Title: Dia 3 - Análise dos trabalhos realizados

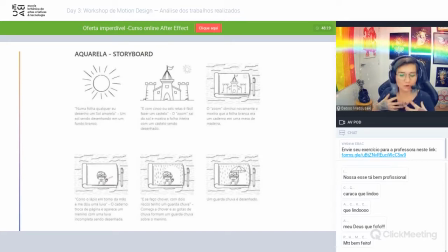50:31 um calorzinho assim mesmo no coração ele fica mais rústico, ele fica mais manual e essa mistura de linguagem é uma coisa que chama muita atenção quando a gente vai apresentar um produto, essas coisas então achei isso bem, bem legal mesmo, aí continuando corro lápis em torno da mão e me dou uma luva o caderno troca de página e aparece
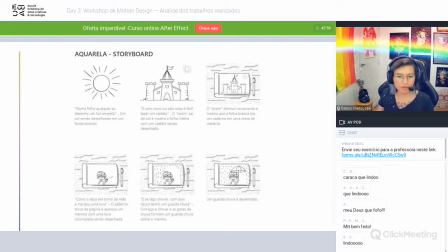50:49 o menino com uma luva incompleta sendo desenhada eu adorei essa sugestão de fazer a página virando, eu acho que a gente mistura uma técnica de stop motion com a animação 2D ali em cima, já fiz isso para um projeto que eu fiz há muito tempo atrás de crianças contra zika e eu achei
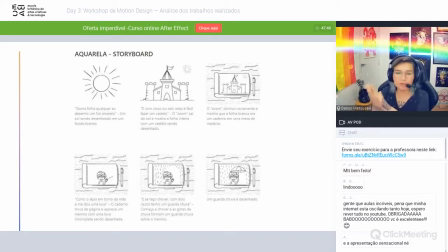51:06 muito legal poder fazer isso que era realmente um caderno que ele abria ficava virando as páginas e vinha uma ilustração de aquarela e tudo mais ali dentro a gente era inserido dentro desse quaderno e a gente via todas as ações acontecendo e esse que está sendo mostrado aqui ele é como se fosse o contrário disso a gente está vendo a ilustração e depois a gente vê que isso tudo
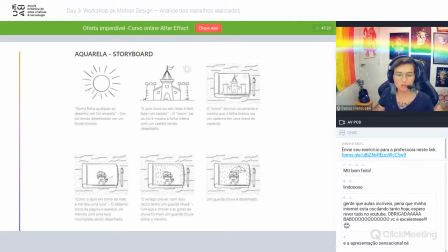51:26 estava num caderno de qualquer maneira, qualquer uma das escolhas eu já acho muito legal uma coisa que eu particularmente gosto bastante de fazer aí vem e se faço chover quando esses custeiam guarda-chuva começa a chover e as gotas de chuva formam guarda-chuva sobre o menino Nesse caso,
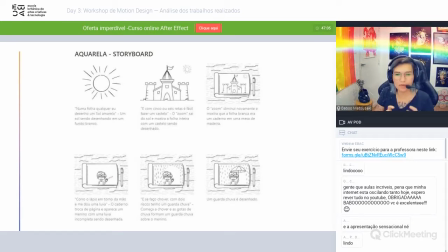51:43 a única coisa que eu acho que ia ser bem legal fazer Já que a gente está com esse cenário que é uma madeira Que a gente está vendo uma coisa mais real e tudo mais A gente podia fazer a chuva caindo no cenário real, sabe? E vai meio que molhando as folhas E aí o menino, ele abre o guarda-chuva, ele desenha o próprio guarda-chuva E aí vem esse guarda-chuva, assim, dele Que eu acho que poderia vir dois riscos,
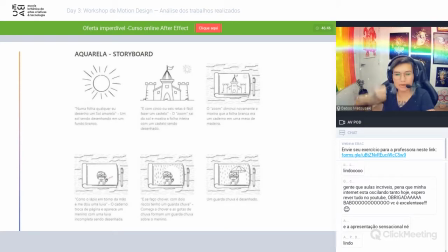52:03 ele está fechado E aí, numa animaçãozinha, ele abre o guarda-chuva e meio que protege a folha desses pingos que estão caindo do real, e aí eu acho que vai ficar uma transição interessante pra gente ter, e ter essa mistura que eu acho que algumas pessoas já devem ter visto que eu já vi bastante em rede social coisas do tipo,
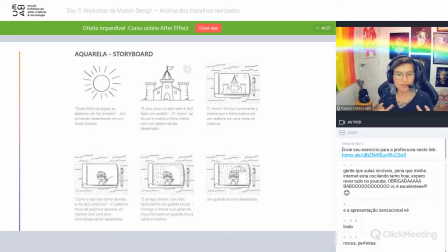52:23 essas misturas que a gente tem de realismo, de um live action com animação, de uma coisa interagindo com a outra então às vezes eu já vi várias animações dessas que é um desenho, a pessoa mostra o dedo dela, apontando e jogando o desenho de um lado pro outro, o desenho reage com essa movimentação,
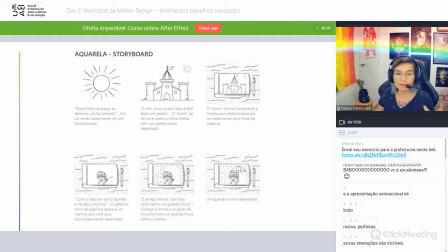52:40 com essa filmagem e tudo mais da mão realista então acho que ia ser bem legal fazer isso pra esse, porque a gente já tá nessa linguagem e ia ficar muito, muito bonito aí a gente continua aqui, algo chama a atenção do menino e ele olha pra cima, se o pinguinho de tinta cair no pedacinho azul do papel,
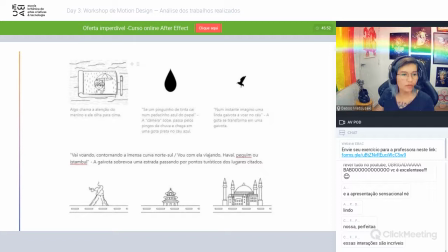52:57 a câmera sobe e passa pelos pingos de chuva e chega em uma gota preta no céu azul, eu acho que assim desse daqui eu continuaria com aquela ideia um pouco mais da gente estar trabalhando com coisas mais realistas e eu faria,
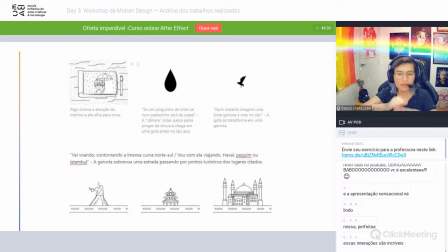53:14 que nem eu dei aquela outra ideia do outro, faz a gota pingando e transformando tudo de uma cor e faz a transição ser essa cor, porque daí quando pintasse toda a página a gente conseguiria trazer um zoom de volta, então a gente entraria de volta no caderno, que nem tem aqui essas intenções e aí a gente volta a ver só o desenho,
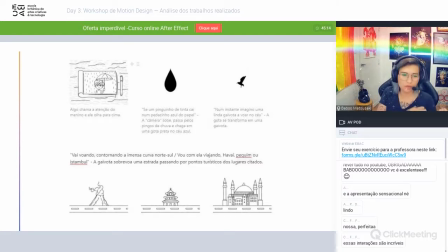53:34 então a gente saiu daquela cena que mostrava essa interação do real com o desenho, e a gente consegue voltar assim com o desenho também.
E aí, no instante, eu imagino a linda gaivota voar no céu, a gota se transforma em uma gaivota.
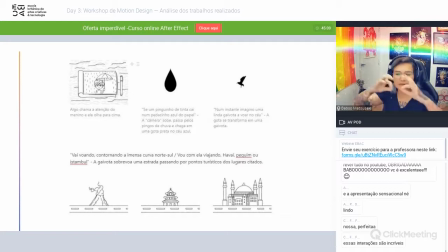53:48 Isso eu acho que poderia parecer meio que a gaivota sendo desenhada nessa transição que a gente falou, e aí eu acho que isso continua exatamente que nem foi dito aqui, porque eu gostei bastante,
que vai voando, contornando a imensa curva norte-sul, e aí a gaivota sobrevoa uma estrada passando por pontos turísticos dos lugares citados.
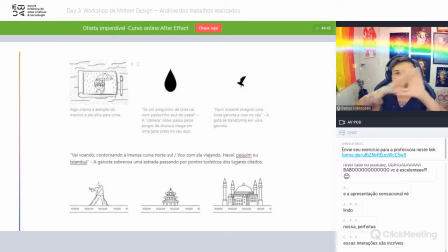54:07 Eu gostei bastante dessa ideia, porque a gente já está ali vendo, a gente está num frame cheio, a gaivota está voando e ela prende a nossa atenção para que a câmera siga o movimento dela e a gente vai vendo todos esses pontos e vai sendo citado. Então, vai ser uma transição muito fluida, sabe?
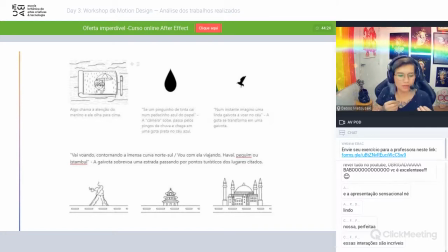54:25 Muito bacana, porque é uma transição que é muito suave para ser feita, que as pessoas acabam nem percebendo o que elas estão vendo, mas ao mesmo tempo a semiótica funciona muito bem aqui.
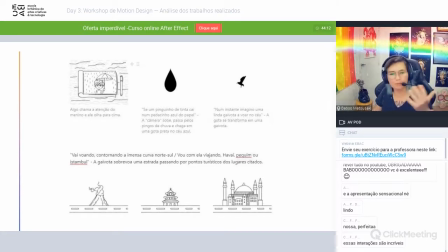54:38 Então eu gostei bastante dessa ideia de fazer essa câmera passando por esses pontos seguindo a gaivota.
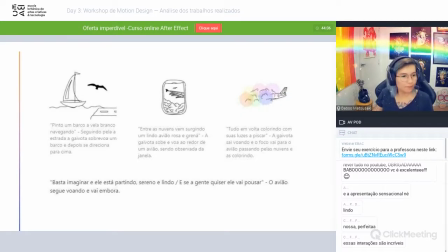54:43 E aí aqui a gente pinta um barco, a vela branco navegando. Então seguindo pela estrada, a gaivota sobrevoa um barco e depois se direciona para cima. Eu acho que aqui dá para continuar exatamente do jeito que está mesmo. E aí vem a gaivota, sobe e voa ao redor de um avião sendo observada da janela.
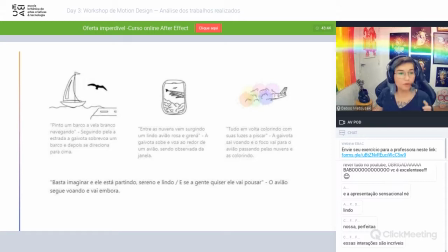55:04 então, entre as nuvens vem surgindo o lindo avião rosa e grenar eu achei muito interessante essa transição porque ela vem com essa janela que daí a gente vai continuar passando então você tem várias camadas de animação que eu acho que fica bem legal então, você está vendo aquela gaivota e você vê de repente o avião,
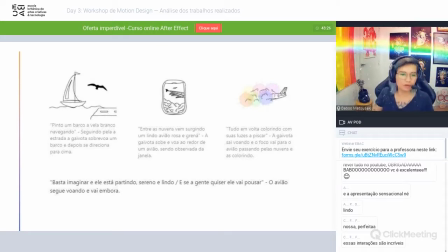55:22 você vê a janela e você vai continuar com esse zoom out até a gaivota sair voando e o foco vai para o avião passando pelas nuvens e as colorindo, eu adorei essa parte eu gostei bastante que também foi colocada essa sugestão de cores ali na nuvem,
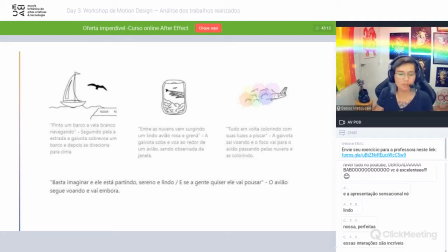55:36 acho que isso vai ficar lindo graficamente, principalmente se a gente está vindo de uma cena que não tem tanta cor assim, porque isso vai trazer realmente uma diferença que vai surpreender as pessoas quando elas estiverem vendo
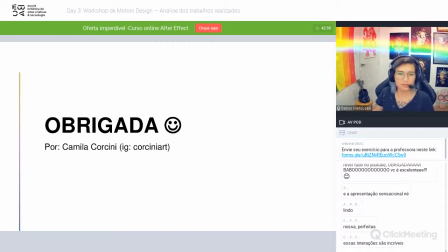55:48 e aí foi isso, muito obrigada Camila, eu realmente gostei bastante desse storyboard, seus desenhos estão muito fofos, eu vi algumas pessoas comentando isso daqui,
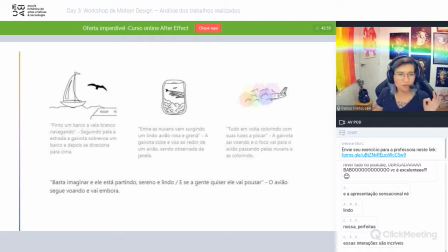55:57 eu realmente achei ele está muito bem feitinho eu gostei muito das ideias das transições realmente esses únicos pontos que eu faria uma ou outra transição diferente e essa separação que você vai ter de colocar locução e descrição das imagens. Acho que isso ajudaria a gente a ter entendimento melhor.
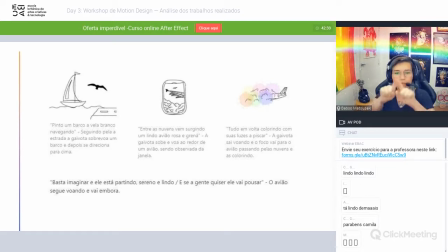56:15 Outra coisa também que é mais comum para os storyboards que funcionam melhor é você ter o quadro em volta desenhado para a gente saber qual é o limite da tela. Para saber, por exemplo, aqui nessa tela da janela, dá para perceber mais ou menos qual é o enquadramento. a gente tá pensando em YouTube, então ele vai ser um enquadramento de qualquer jeito desculpa,
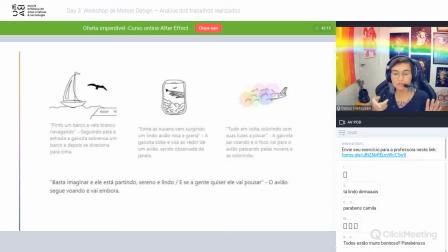56:34 esse não é do YouTube gente, eu já tô confundindo, esse daqui foi o anterior mas esse eu imagino que seja no landscape, no wide porque ele tá com essas cenas que nem aqui do barco, dá pra você ver onde acaba a onda e onde acaba a estrada mas nesses outros que a gente não tem borda fica um pouco difícil de entender qual que vai
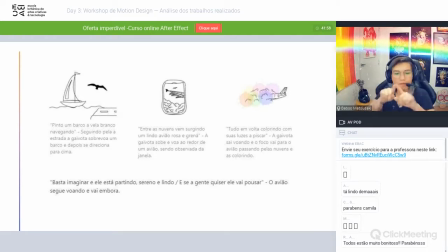56:50 ser a proporção dentro da composição então é sempre legal você colocar uma bordinha ali em volta do quadro pra gente saber qual que é a proporção, a composição daquele quadro exato. Mas parabéns, eu gostei bastante.
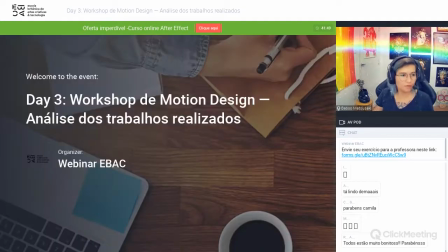57:02 Vamos para a próxima apresentação.
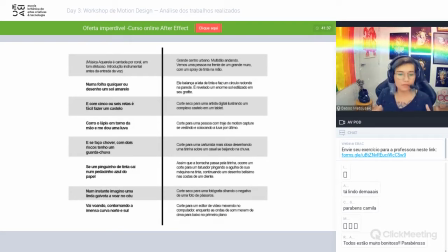57:10 Essa daqui foi a apresentação do Fábio. Então, ele fez exatamente como eu tinha colocado no exemplo que eu fiz, em relação a você fazer a primeira decupagem toda por texto, como a gente viu também no outro exemplo que eu passei agora há pouco,
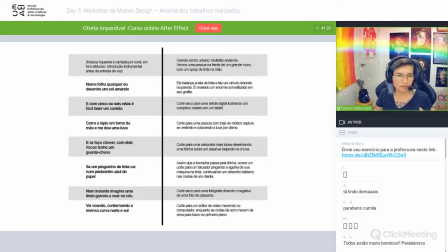57:26 que tem essa decupagem por texto e depois tem a storyboard. então a gente vai ver aqui agora que a gente já leu várias vezes o que é a música, eu só vou ler a descrição grande centro urbano, multidão andando vemos uma pessoa na frente de um grande muro com spray de tinta na mão ele balança a lata de tinta e faz um círculo redondo
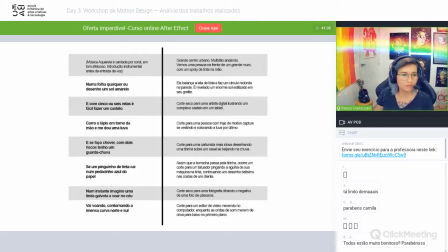57:44 na parede é revelado um enorme sol estilizado em seu grafite corte seco para artista digital ilustrando um complexo castelo em um tablet corte para uma pessoa com traje de motion capture se vestindo e colocando a luva por último Então, o que eu já queria dizer só desse começo aqui.
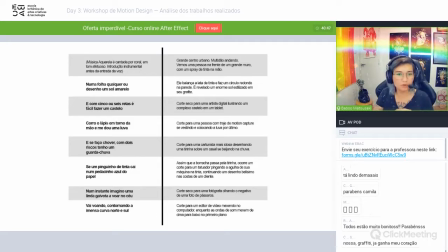58:02 Eu amei de verdade que a pessoa foi completamente fora do que eu estava imaginando. Foi para coisas que tem a ver um live action com realmente animação ali no meio. Não está óbvio. Então, a gente não está vendo exatamente o que está sendo dito na música. Então, isso eu achei muito, muito legal mesmo.